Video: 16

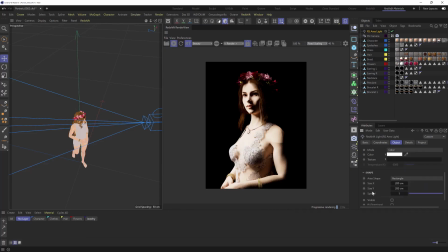And we can also change the dimensions of the light to sharpen or soften those shadows. At the moment, our light is 2 by 2 meters, which is giving us these fairly soft shadows. But if we were to scale the light down a bit
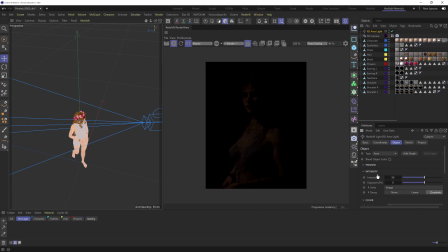and just compensate for the smaller light source by increasing the intensity or exposure,
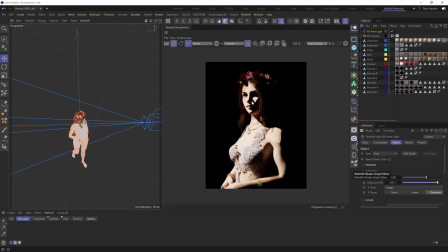you can see that triangle becomes a bit more pronounced and our shadows are a lot more focused and sharp. And I don't think we want to go that dramatic. So let's soften them up again by bringing the size up to maybe 80 centimeters instead.
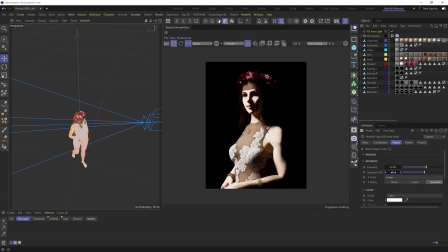And again, let's reduce that exposure. And I might just bring the light a little closer to the model as well. And I think something like that is fine for our key light for now.
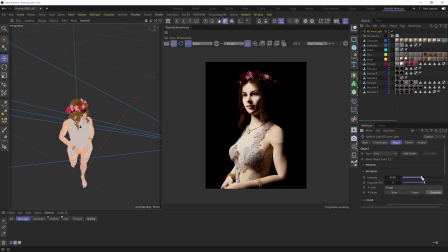maybe just slightly less intense. And I wouldn't worry too much about finalizing our lighting just yet. It is usually a bit of an iterative process, so we'll probably come back and tweak this later once we've fixed our materials.
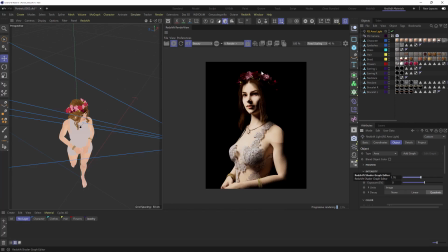But one thing I will do is add a bit of a fill light to fill in these completely black areas, so we can still see some of those details. So a quick and easy way to do that for portraits is just to come back up here and add a dome light,
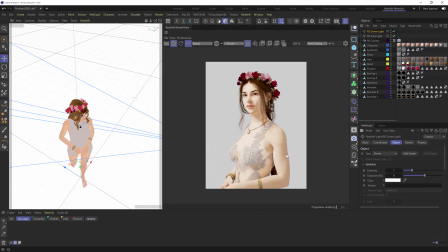which is definitely filling in those dark areas, but probably a bit too much. And we also don't want it to be visible in the background.
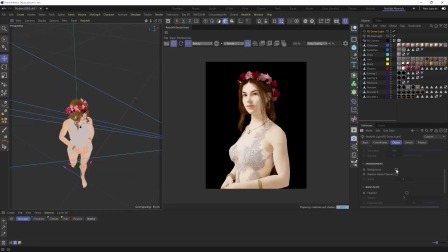So let's scroll down here and disable background visibility. And we'll also decrease the intensity to about there, just so we can see a little bit more of those shadowed areas so it's not completely black.
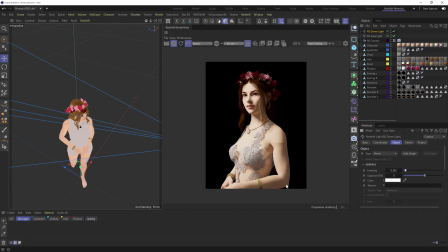So I think that's a pretty good start, but I'd also like to choose a bit of a focal point for our portrait and draw the viewer's eye to this area. So they're drawn more to the face and the necklace. And we can definitely achieve that with the lighting by darkening the less important areas of the image.
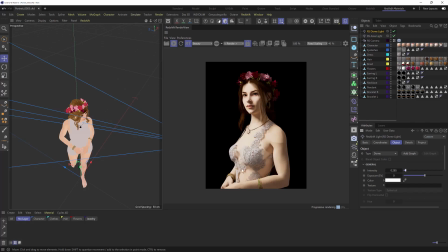So we're going to use what's called a flag to block some of the light and keep the focus where it needs to be. So let's go back up here. And because we're still looking through that area light, let's switch this back to the default camera.
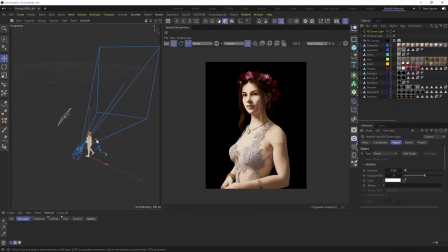And I want to place our flag down here in between our light and the character. So let's grab our area light. And as a flag, we're going to use a simple plane object. And if we hold shift when we bring that in, it becomes a child of our light and inherits the position of the light,
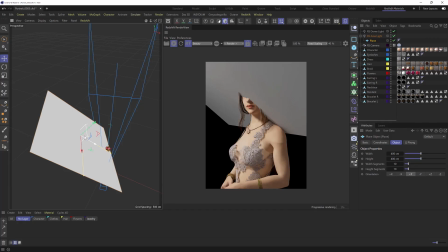which might make it a little bit easier to get into place. But it does look like the orientation is a bit off, which is why it's chopping through her head. So we'll rotate that the right way by changing the orientation here to -Z.
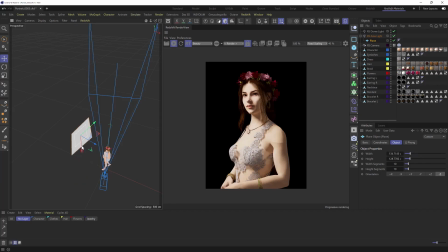And we'll scale that down and move it out a bit so it starts blocking that light.
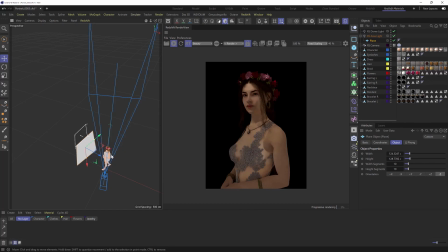But because that plane is gray by default, it will cast bounce light into our scene, which we don't want. So just like a flag in real world lighting, we need this to be black and non-reflective. So let's create a new redshift material and apply it to our plane,
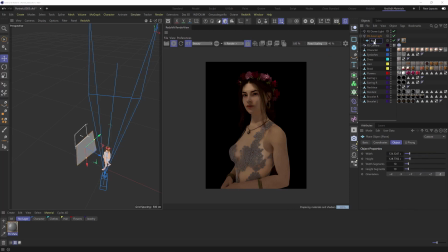which we can now rename to flag. And we can do the same to the material. And in there, let's make it black and remove the reflection. And we'll reposition this to block some of that light.
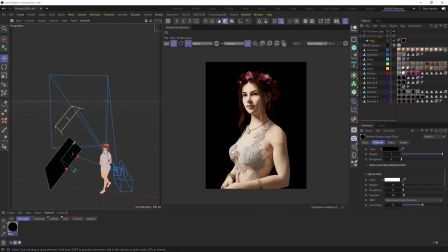And if we keep an eye on this area, let's bring this a little closer and slowly start raising that in front of the light like so. And the closer this is to the light source, the softer the shadow it's going to cast, and the closer to the subject, the sharper the shadow.